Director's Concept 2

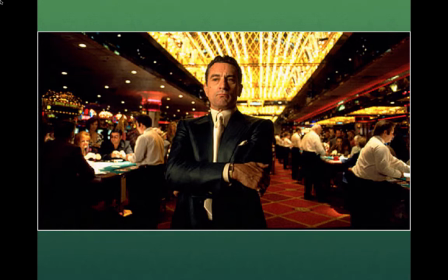0:00 To continue with our review of Martin Scorsese's production designers, let's look at another look of riches in America, only not at the turn of the century, but about 60 years later, when Martin Scorsese did Casino.
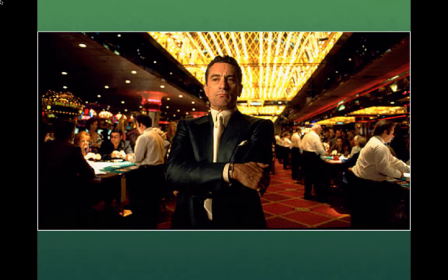0:17 So here we have a more streamlined version of wealth and excess as seen in this vanishing point of golden neon above De Niro as he stands managing this casino, having that red motif that Scorsese has already shown that he likes.
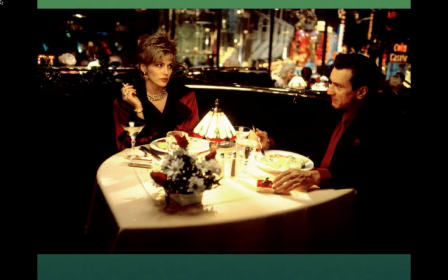0:37 here. I think this is a wonderful picture of how we're going to juxtapose in a set decorative element people who are ostensibly on a date in an ostensibly romantic setting and yet they are clearly alienated.
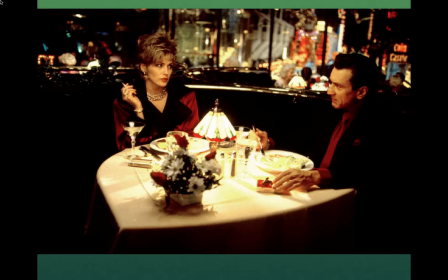0:53 But we've done this not only with the actors but with the art department set decorations lending their hand. The heart-shaped table, I think it's wonderful, the heart-shaped linen with that white flower motif,
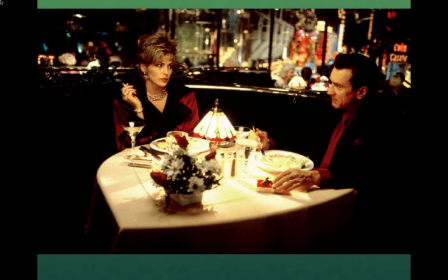1:08 a little juxtaposition of red, gives us a sense that romance really isn't in the offing. It's way too cold to be in the offing. Even with that red juxtaposition in the background and with the outfits, the outfits surround that red in darkness, dark clothes, dark booth.
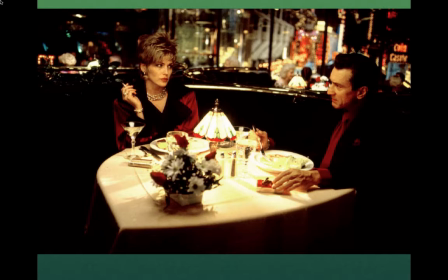1:25 I think it's a wonderful example of set decoration giving us the mood of what's going on between these two people in this movie Casino.
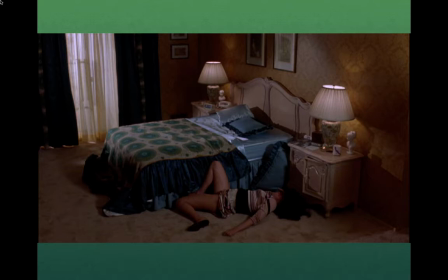1:34 Here in Casino, another magnificent example of what Scorsese's doing, looking at America at that time, in this late 60s, early 70s America, where these people are trying to attain wealth, they're trying to climb the ladder,
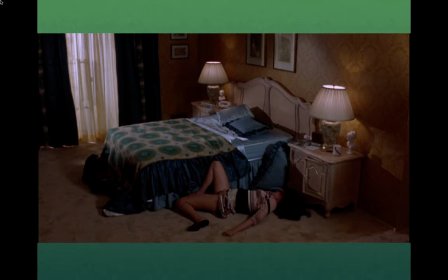1:48 but it's hard because it's hard to break through the class distinctions, and so we go to Vegas and we try our best, and here we have this woman who we can see in this lower middle class outfit, it's cotton, not very rich looking outfit, against that silk pillowcase,
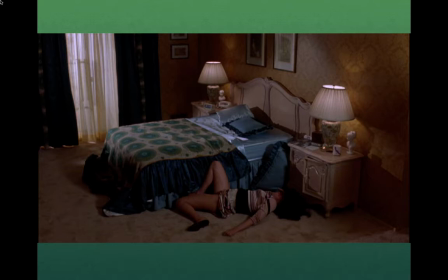2:07 against that silk sheet in the bed setting there. And so the silk of the bed against that dead, dumpy cotton says it all. It says somebody's trying to get to the silk land but caught there on the floor of the dead beige.
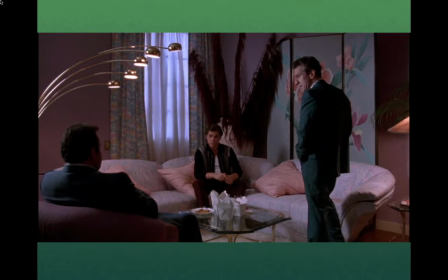2:25 Here we have our gangsters having a meeting in this very rich setting, in the casino setting. We have the Art Deco lights arched over. we have the
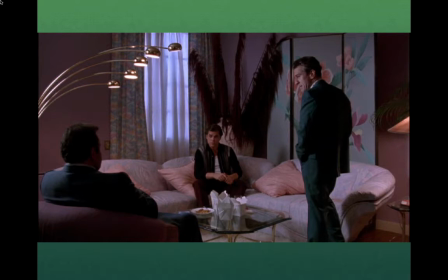2:42 Japanese silk screen in the background, all pinks, slight violets and purples. It's very much royalty, the way they conceive it. They conceive the silks, the pinks, the steely lights,
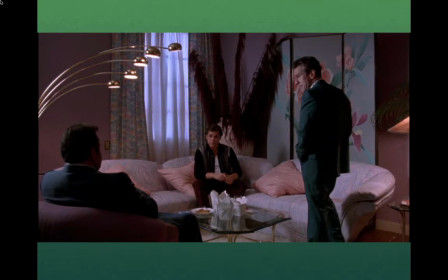3:00 the glinting glass, the golden table legs, everything showing money, money, money. But look, to juxtapose the dream against the reality, here they have the cheap Chinese food laid out on the table.
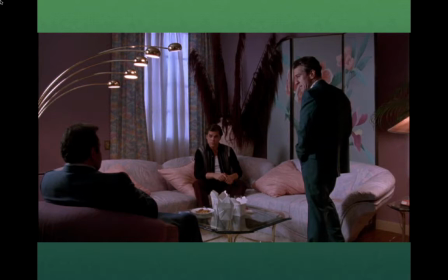3:17 It's a wonderful piece of set decoration showing what they want to aspire to and where they're really at.
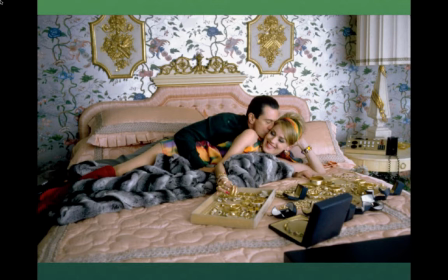3:25 Another wonderful set decorative moment here where we have the newly rich playing with their gold trinkets, their jewelry, against the gold Ormolu wall settings and the gold filigree above the headboard and then the flower pattern again,
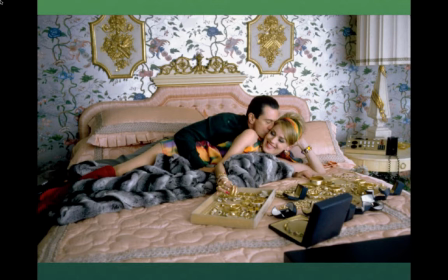3:42 the violets and the blues in the background. The gold on the lamp base, it's just the sense of bathing themselves in luxury, but it seems kind of like trumpery in a way. It's not real luxury. It's like quickly gained, quickly lost in that furry blanket.
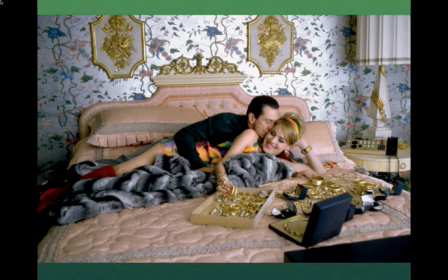4:01 Everything is very much newly attained and unreal.